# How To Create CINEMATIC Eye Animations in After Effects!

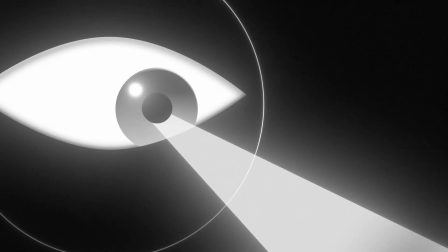0:00 I'm going to show you how to make this eye animation in After Effects. It's simple, clean, and once you learn it, you'll stand out.
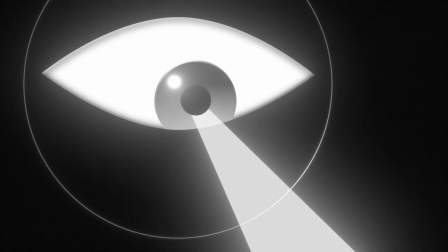0:09 Even if you're new to editing, this will sharpen your skills fast. Let's get into it. First, let's open our composition.
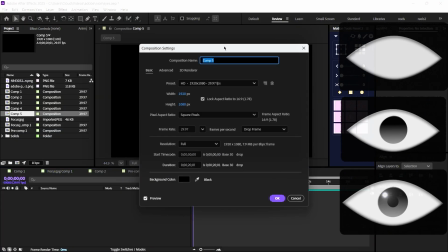0:19 We will design the eyes from nothing, as you can see,
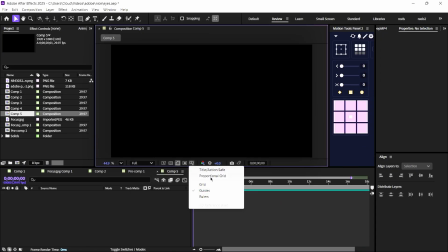0:24 and enable the proportion grid for better alignment using the pen tool.
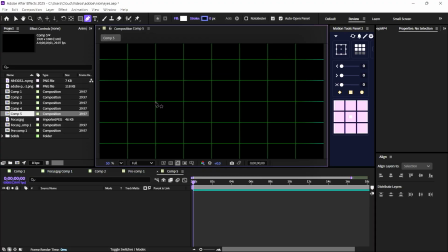0:29 I'll start designing the eye shape between the three guidelines. Hold shift and drag the handle to maintain perfect curves.
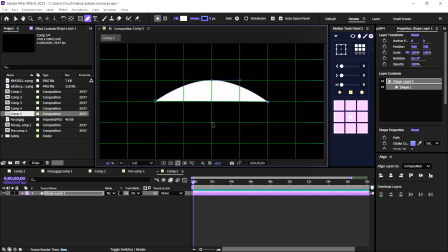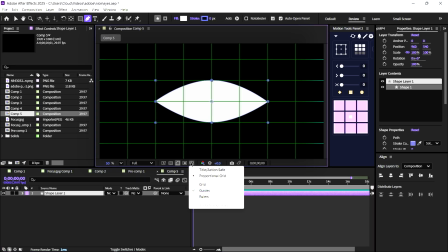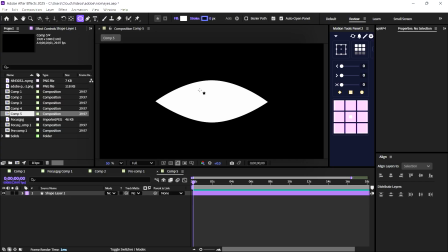0:54 Now, let's create a circle for the black pupil.
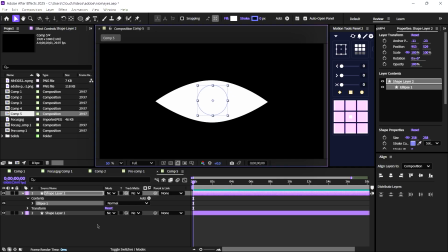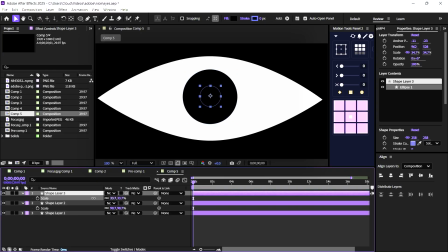1:10 Press Ctrl plus D to duplicate it, then scale it down for the inner pupil.
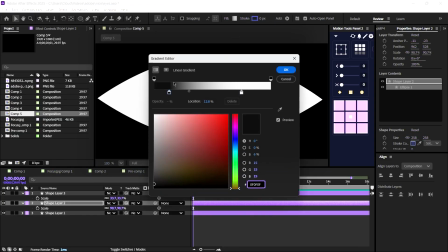1:18 I'll change the eye color to a gradient. I think this looks much better and more realistic.
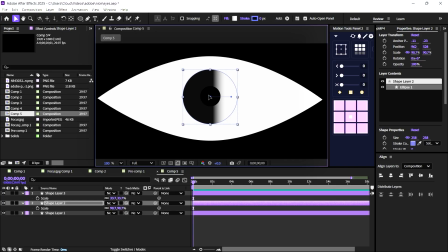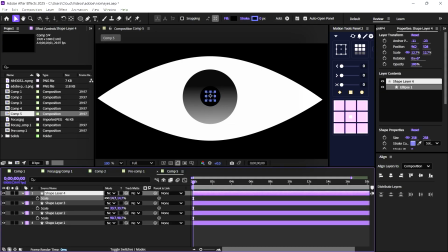1:35 Now we'll add an eye highlight
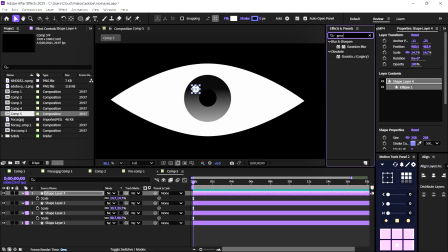1:43 with a Gaussian blur effect to make it look natural.
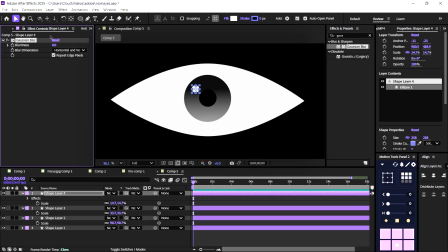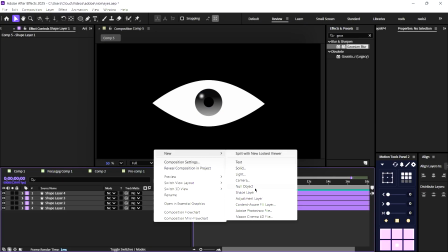2:06 Double click to create a new null object, then link the eyes layer to it.
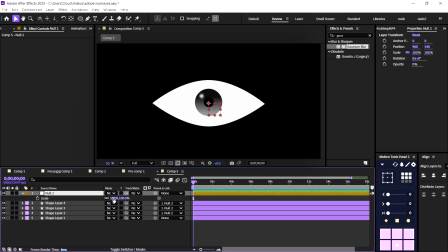This will allow us to control the eye movement easily.
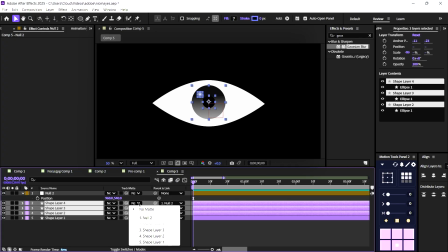2:25 Open the toggle switches and link the eyes layer to the eye shape.
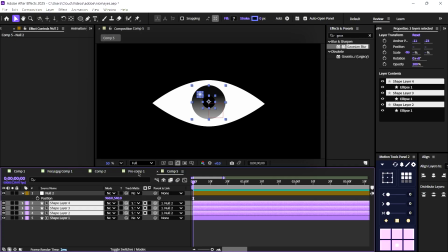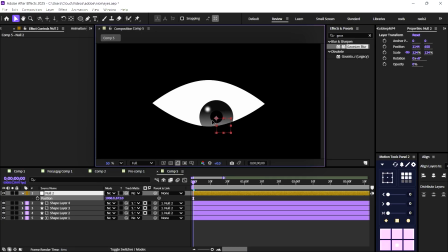2:37 This helps us with the eye movement, as you can see.
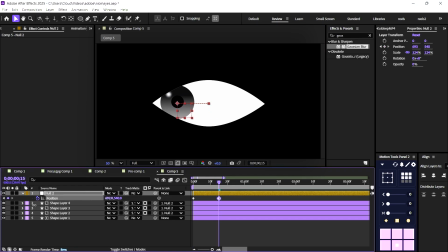2:46 Animating the eyes. Now we'll start creating the movement. Follow exactly what I do. We'll create keyframes on all four sides of the eyes to simulate natural eye movement.
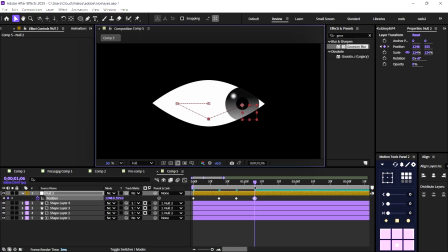Select all keyframes and press F9 to apply Easy Ease.
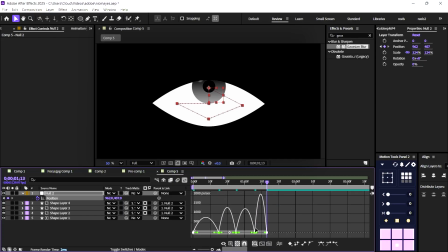3:14 Then open the graph editor and copy my curve for smooth, realistic motion.
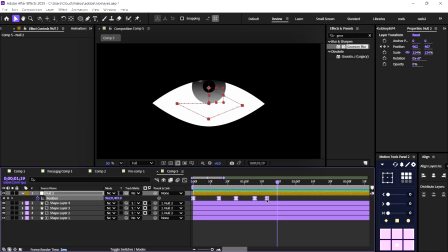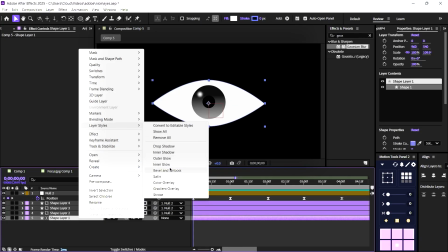3:36 Double click on the eye shape, go to Layer Styles, and add an inner shadow for depth.